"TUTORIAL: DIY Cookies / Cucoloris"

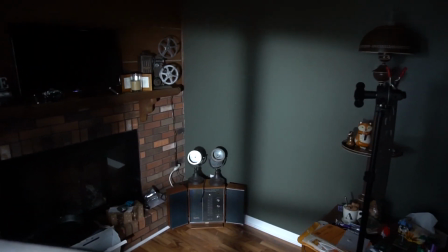Just a stand and a spring clamp works really well. But consider getting a duck bill clamp or even a grip arm and a grip head to attach these to.
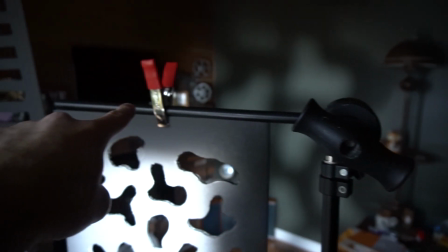You'll find eventually that having the extra range of motion that these give you is a huge help when trying to create the look you want.
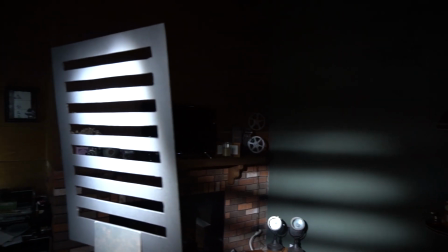Tip number three, modify the light you're putting through the cookie.
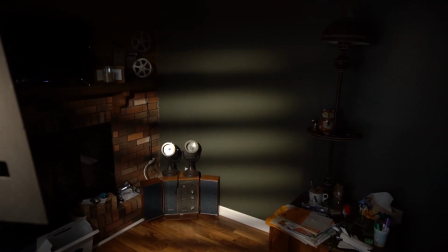By adjusting the angle of the light and adding in gels, you can really help sell the illusion that it's a different time of day or night.
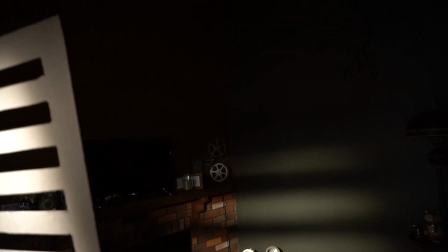By adding in an orange gel, we've gone from a midday to an early morning or late evening look here.
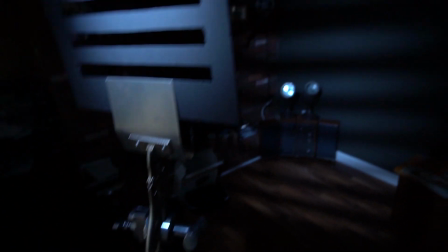And now we've added in a blue gel to really sell nighttime or a moonlight sort of effect. So So that's it. You should have your very own set of cookies and a handful of tips on how to get started using them. Now, if you've got any comments, questions, or cool cookie designs you've made, leave those in the comments section below. If you liked what you saw, please click like. If you want to stay up to date on other tutorial videos like this, click subscribe. Thank you for watching this video, and I will see you next time.